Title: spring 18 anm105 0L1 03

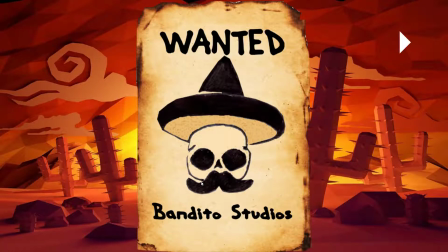726s
I think that
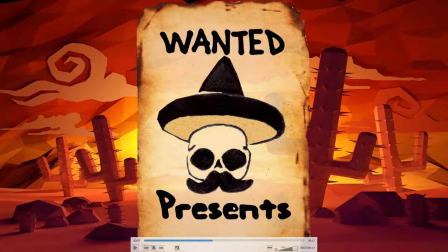729s
I guess I'm not really loving this font, just the way there's no hole in the E and things are kind of bleeding together, so might play with a slightly different font. I mean, I think it's the same font as this one, but somehow in all caps it works better.
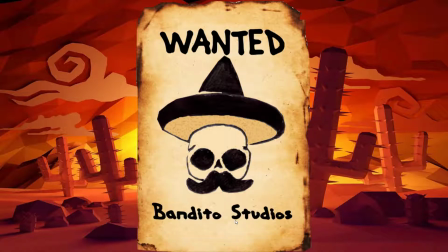746s
Maybe just try it, same thing, but all caps, and it would work better.
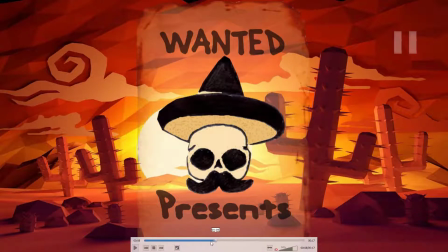753s
And also, I wouldn't tend to.
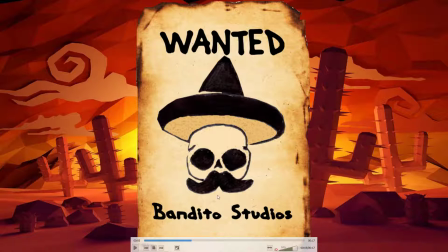755s
I guess one thing, when it says Bandito Studios on the screen, that should be sort of the most dominant thing on the screen. But you have this giant wanted at the top, and I feel like, besides being lowercase letters, it's also a smaller font, and it just seems like Bandito Studios should be the most important thing on the screen,
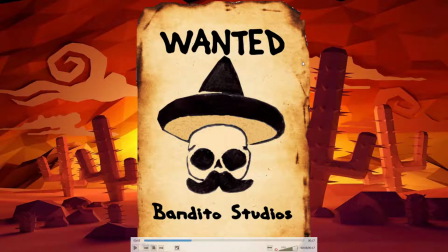774s
whereas it's the wanted text which seems to have the most emphasis.
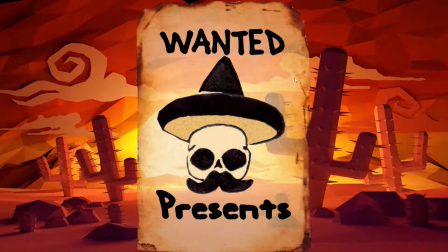778s
So I might, do something, maybe just get rid of the wanted, or make the Bandito Studios bigger.
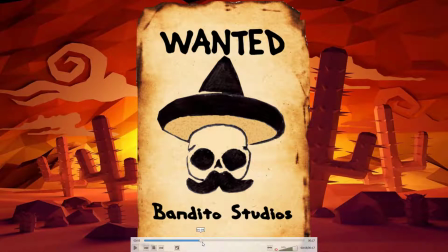785s
Also, even the word presents is bigger than Bandito Studios, and I guess maybe it had to do with you trying to fit it side to side here, but maybe you need to make the logo a little bit smaller and put Bandito over Studios, or get rid of the wanted thing, or I don't know, try something different there.
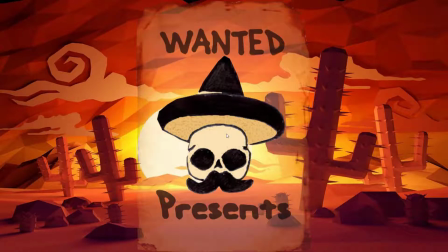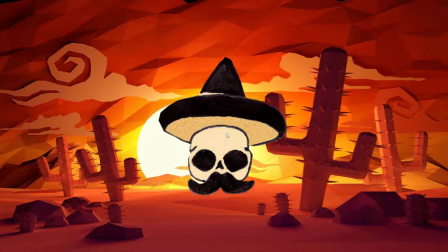807s
I think it's funny how he's sort of dodging that.
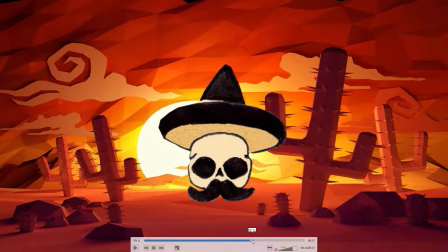810s
I'm not as fond as that little movement afterwards, just because it doesn't feel as justified, that kind of wobbly thing at the end,
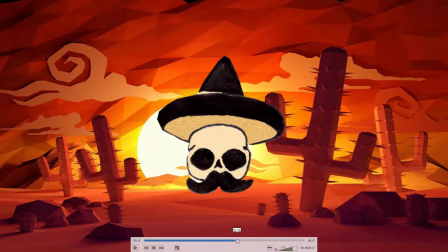819s
but getting pushed up. So I think actually if you just did that and then just left it still, and not put all that, and then had them pushed off, that would be better.
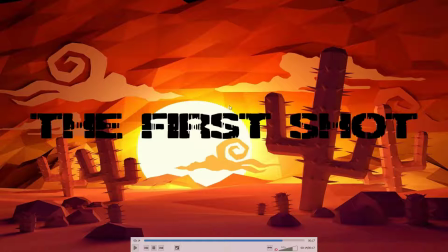829s
And then for this, it's tricky to have a solid colored text here, in that this area is kind of dark, and that's looks like 100% white here, and then again it's very dark there.
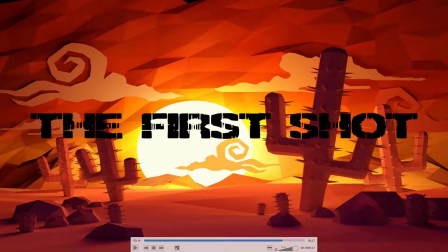845s
So if you use white text, you lose it in the sun. If you use black text, it's a little just hard on these darker areas. So one option actually might have been to take this and move it, say,
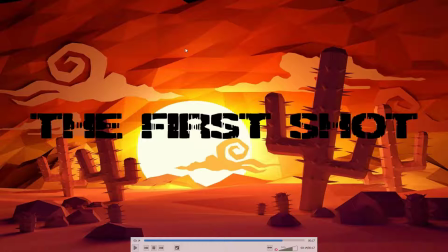861s
up here, and if you did solid white up here, that might read really well. Or even just anywhere where it's not intersecting the sun. I think you could have done white text and gotten a better result. So maybe try that out.
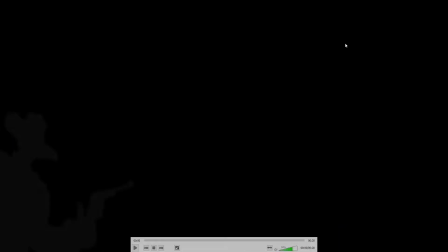880s
Yeah, but good work. It's looking nice. Next up is Clive.
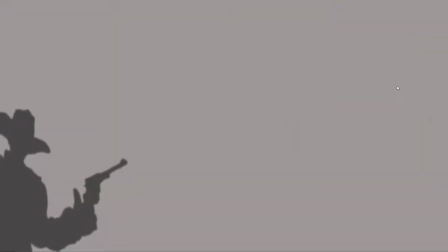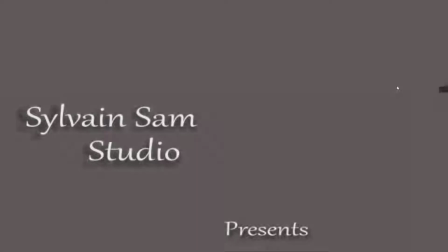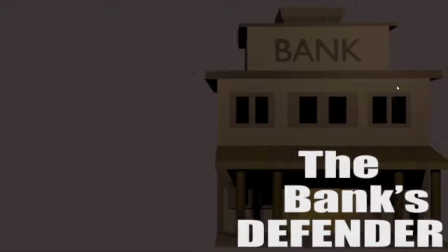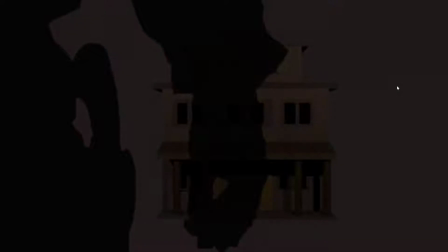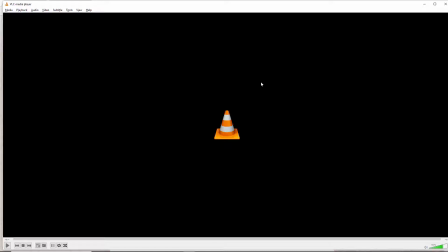909s
Okay. So it looks like there's a few improvements here. Let's take a look again.
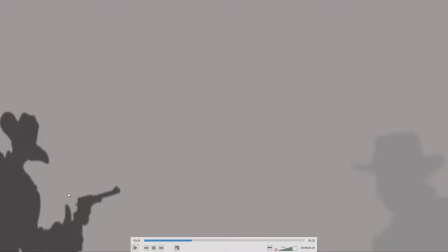920s
I think this could have been made more interesting if you got this to move separately with the puppet tool.
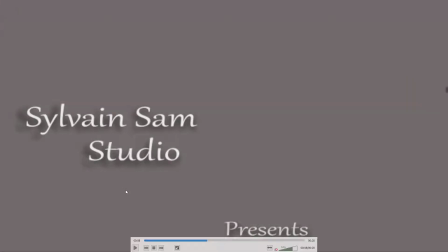929s
Not real fond of the choice of font. Sort of just doesn't look like a font that's kind of scripty font. It doesn't seem like what you would normally see with the name of a studio.
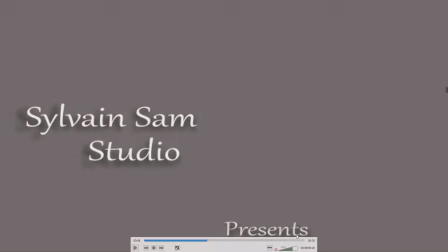944s
So I might try something different, and I'm not sure why Presents is so low in here.
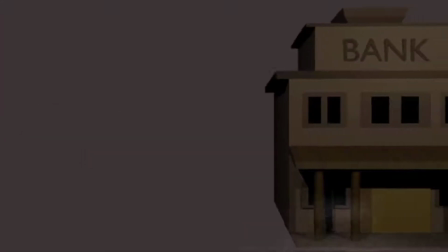949s
It seems like kind of odd placement. And I think the same goes for there's something, I don't like the frame around here.
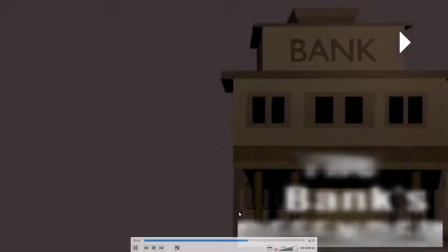957s
I think it should blend into the rest of the image.
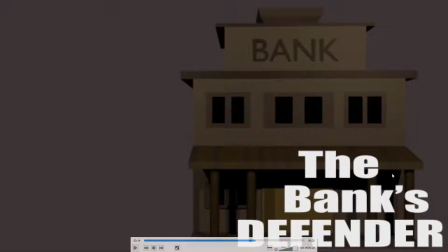960s
And then also it's very much pinned to the corner, so it at least give it some more space there.
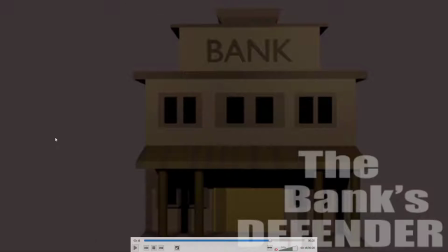968s
And I mean, you've got all this empty area in the frame here, so it feels kind of strangely weighted to this side.
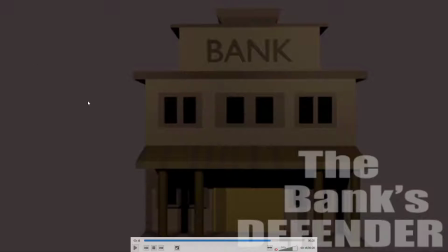976s
Or, you know, what you might have done is done like the bank's defender and then have this bank come in either nearly as far as you did or all the way to where you did. But, you know, maybe leave a little bit more room for the text here, and then you're kind of using all this blank space better.
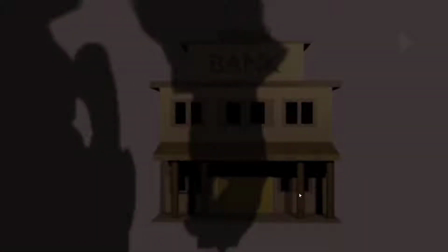992s
Whereas here it feels kind of pinned in the corner. But I think the silhouette at the end is interesting.
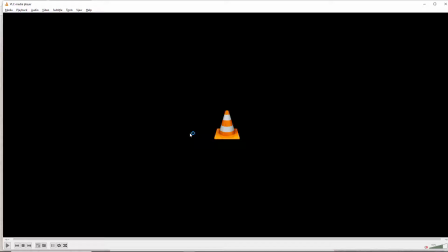999s
So yeah, some interesting elements. I think definitely, you know, room for improvement, but overall it came together.
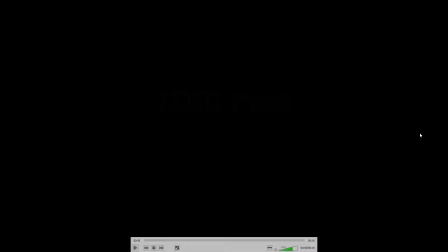1007s
Next up is Haley.
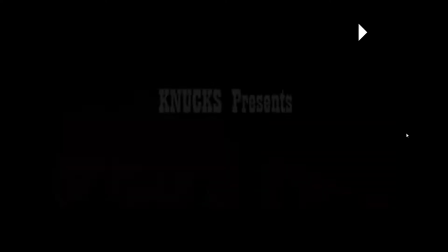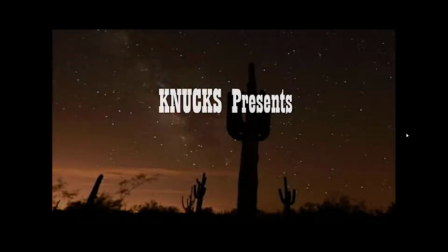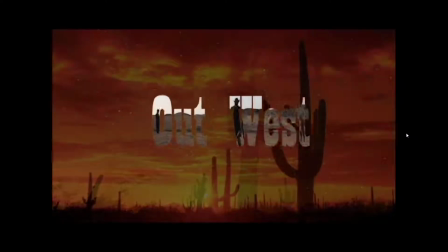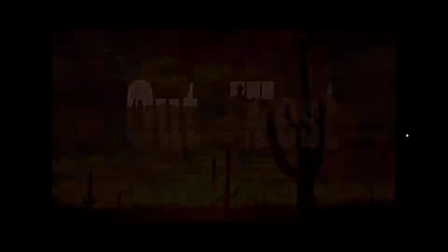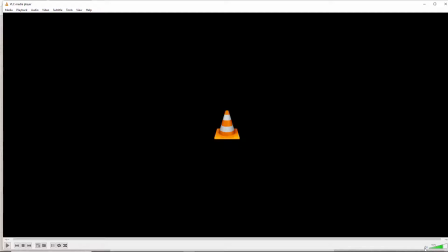1030s
Okay, so let's just take a look again with the audio off.
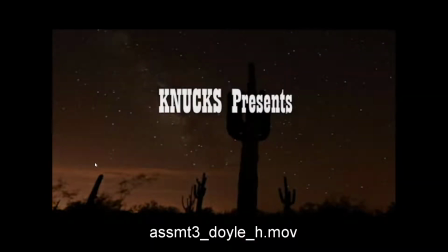1037s
So you got the fade up,
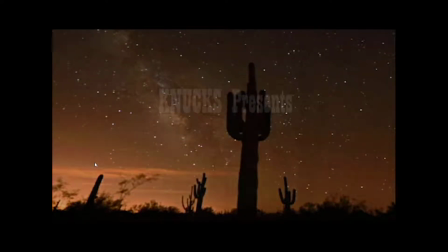1040s
it sort of pulses for a moment before it fades away, and then you're doing the see-through effect.
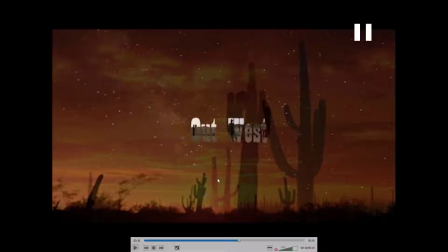1047s
And I don't know if you noticed, but see if I can catch a frame of it. As this moves, you see some what's called interlacing.
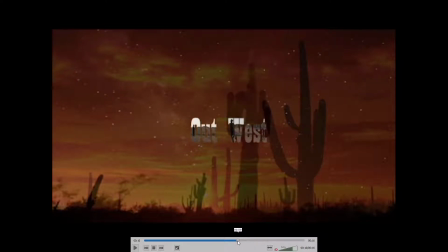Like right there.
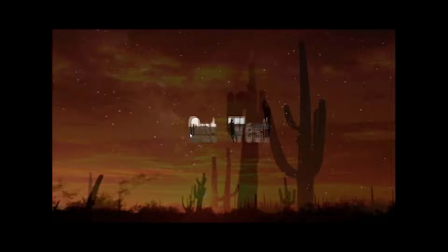1069s
So check your render settings to make sure that you have it set to progressive and not interlaced, because it looks, well, interlaced, which is bad and unnecessary. And you can see that kind of flickering on and off as that moves.
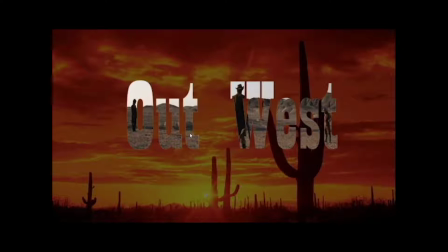1086s
So it should be progressive, not interlaced when you render it out.
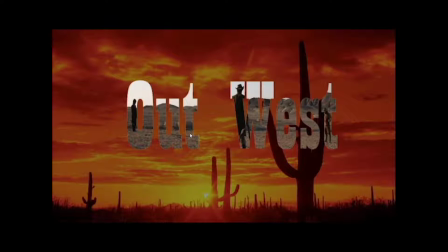1091s
And I think, you know, I think conceptually the idea of seeing a scene through text is interesting, but I guess the choice of having one background and then seeing another background through a superimposed image is kind of an odd one.
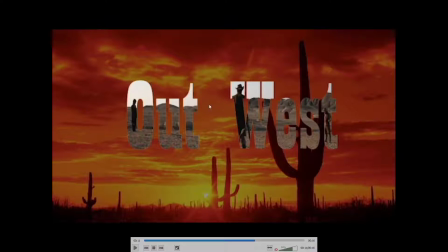1106s
Like, I would think that if I was seeing, you know, these images through the text, that I would not have another background here also.
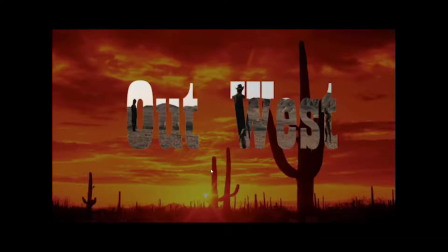1114s
So I don't know, just try a different choice on that. And I guess also, I mean, one thing that's nice is rather than a still image on a background, you know, seeing through the text as to have a moving image is, you know, tends to be more exciting. So like getting a video source for that might be more interesting.
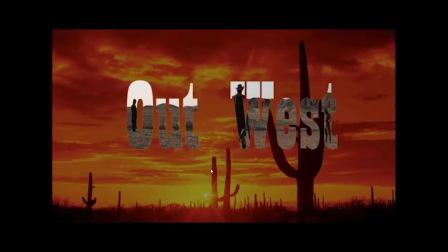1131s
But I think that that combination of seeing one background through the text on another background is just a bit busy,
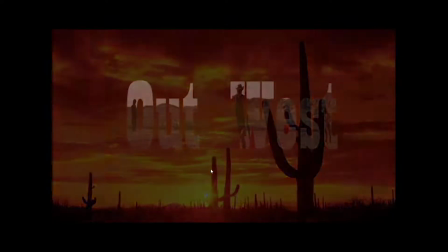1139s
although the font choice is good. So I think that could use some more attention.
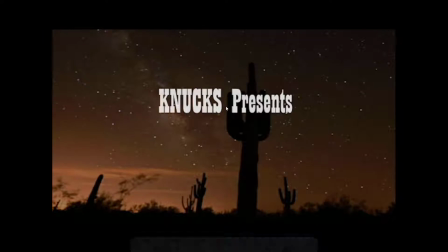1148s
And just, you know, this is fine, but it's just sort of the kind of the minimum, you know, just fading the text up and down on a background.
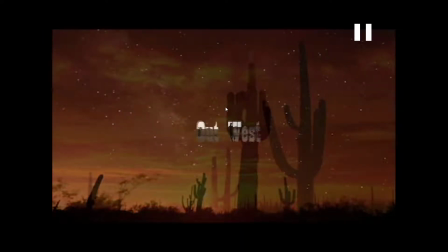1155s
So it'd be interesting, you know, interesting to try to do something to take it further.
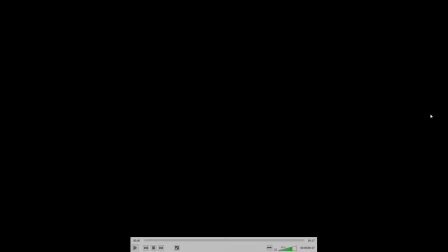1161s
Next up is Joshua.
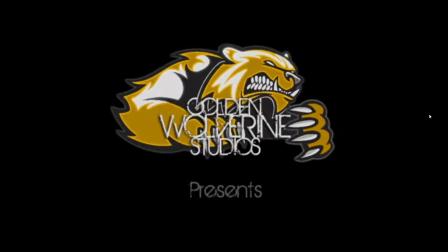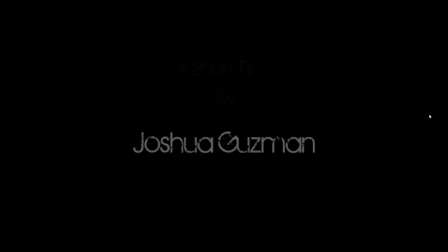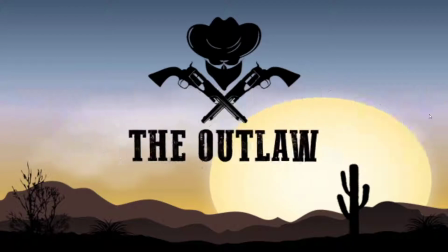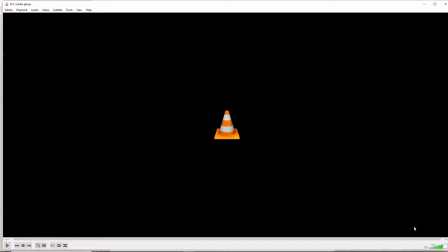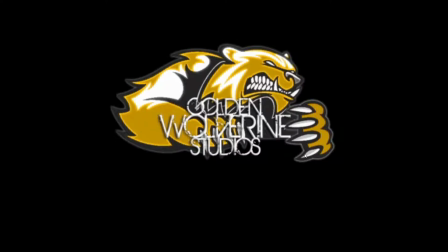1187s
I think, you know, I brought up a couple issues here that don't really seem to have been addressed,
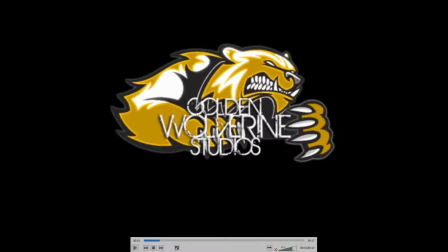1194s
which is I think that this sort of damage on the letters here isn't really helping. So, and it just makes it hard to read, especially against the busy background. Like if these letters were against black,
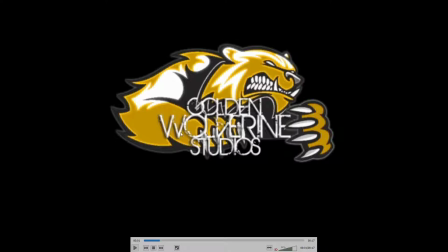1208s
you know, it would be alright to have that damage, but I think with all this other stuff that's going on in the background, it just makes it hard to read.